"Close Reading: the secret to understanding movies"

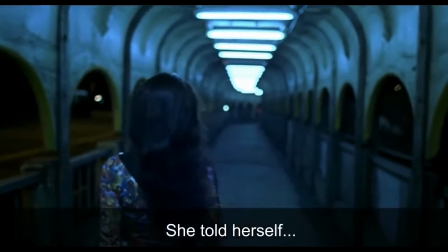3:10 他跟好好分手了，皇后这是有办法找到他，打电话给他，求他回来，反反复复，像咒语，像催眠，他跑不掉，又回来了，他告诉自己。
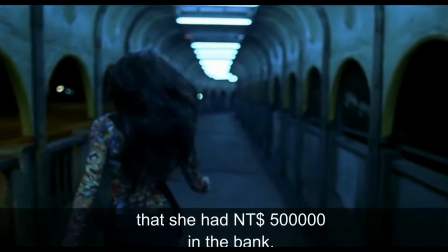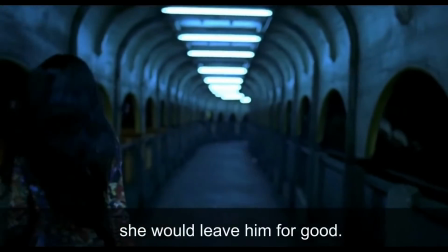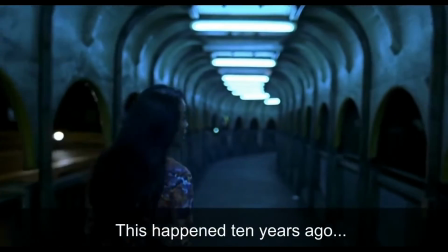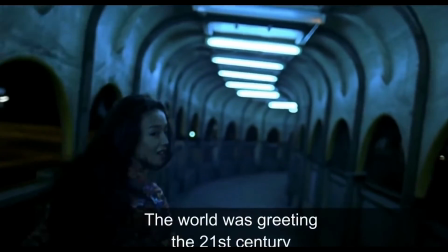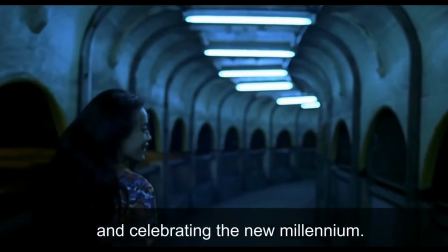3:37 存款里还有50万，50万花完了，就分手吧。这都是他10年前的事了。那时候是2001年，全世界都在迎接21世纪，庆祝千禧年。
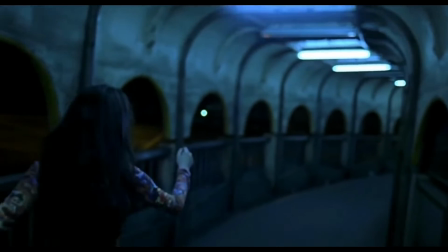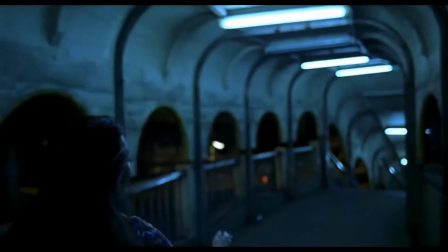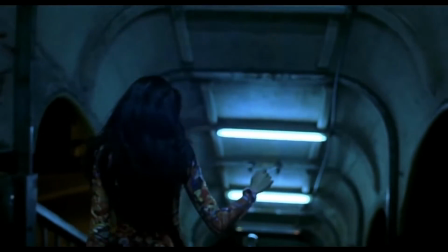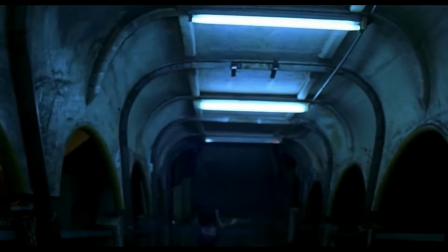So I just love this opening. I think it's a really fascinating way of starting a film, and there's so much to unpick in it. For me, there's this real strong sense of like mystery and romance, but also like attention, I suppose, about it. So just thinking about the visuals of it, let's see what we can pick out as being significant.
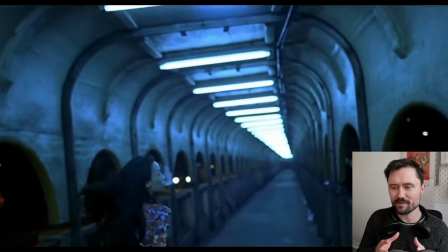4:49 If we just look at this opening moment, you have these really aggressively blue strip lights, these fluorescents, floating above the main character,
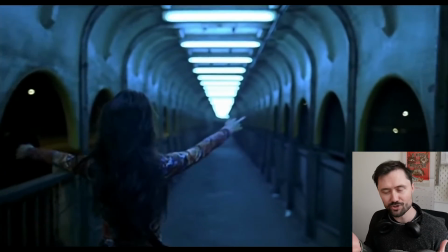4:59 and they're flickering because this is shot in slow motion. So everything is moving not that slowly.
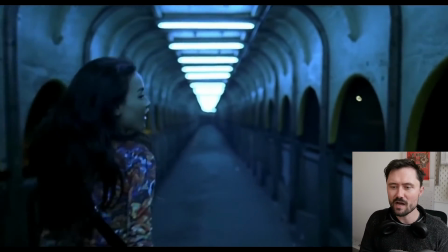5:05 I think it's about half speed or maybe even like three quarters speed. And we have this woman in front of us who's facing away from the camera.
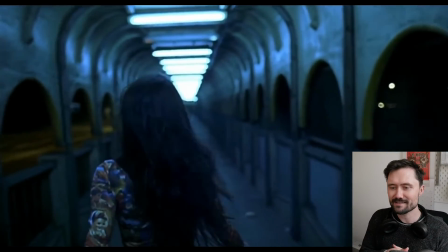5:13 So we're following from behind. And there's something lovely and dynamic about all the motion here, right?
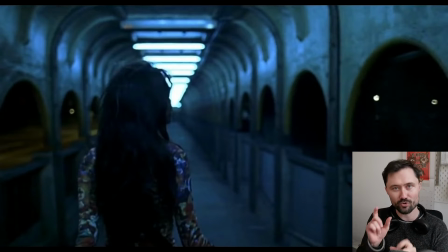5:20 There's this like real depth of framing. There's this long corridor that's leading the eye down, this sense of something in front of this young woman. And then we also have the kind of empty space on either sides, and we can see her looking around.
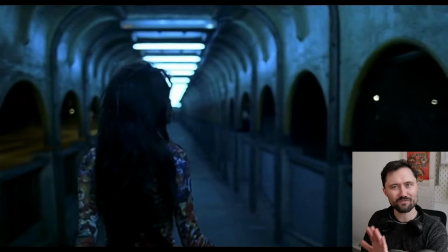5:34 And there's that motion that we're seeing in it, not just because we're moving forward, but also that she's moving independently to the camera and her hair is swishing around.
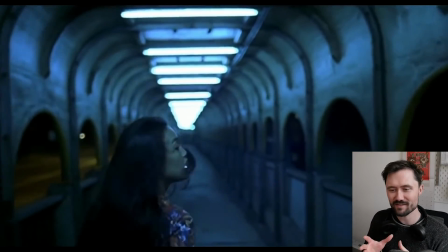5:42 And then she turns and looks at the camera here, which is like a really fascinating moment in this narrative, I guess, that the director, Hao Xiaoxian, has set up.
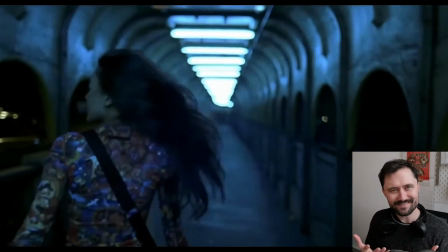5:53 So like, who is the camera? What's going on? Who's she looking at? And that's something that we'll return to.
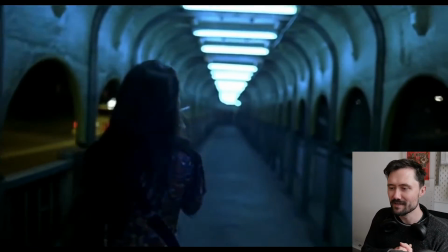5:59 That's one of the mysteries that's kind of set up here. And we can see these cars going by.
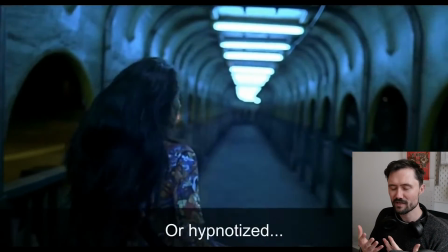6:04 We can see her smoking. And from the way that she's moving, then we start to have a sense that she's like, she's a young woman.
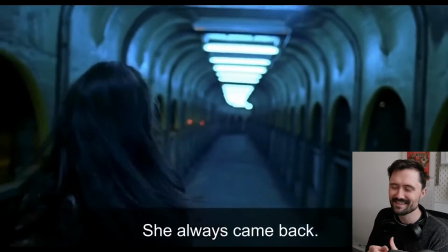6:11 She's probably like parties, certainly seems like it. We're in a modern place.
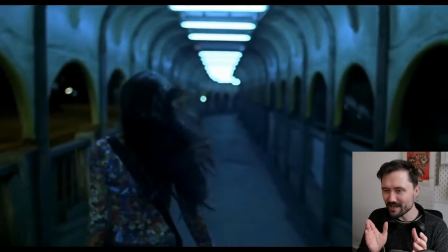6:16 We're in this kind of like grimy and yet kind of futuristic setting in this long kind of overpass.
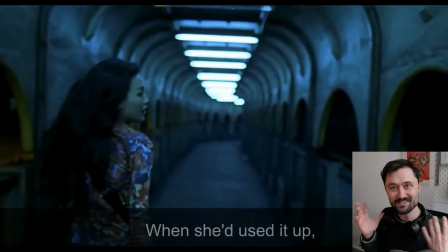6:22 And we can see there's like, it's busy. She's going somewhere. There's a sense of motion from the camera and from the cars going by her as well. Cool. Okay, let's try it again. And what we're going to do now is just think about the narrative. And by narrative here, like it's in a more like busy sequence, you'll have like actual things going on that you can look at and the ways in which characters interact with each other. But here it's much more about the mystery of who this character is, what the setting is. And I want you to pay attention to the dialogue here as a way of communicating that story, because that's most of how we see the story on screen in this moment. By the way, the subtitles here block out some of the frame. This film is not very well known, and that's one of the reasons why I've selected it, because I think it's really important to come at this stuff as a tabula rasa, right? Which means blank slate.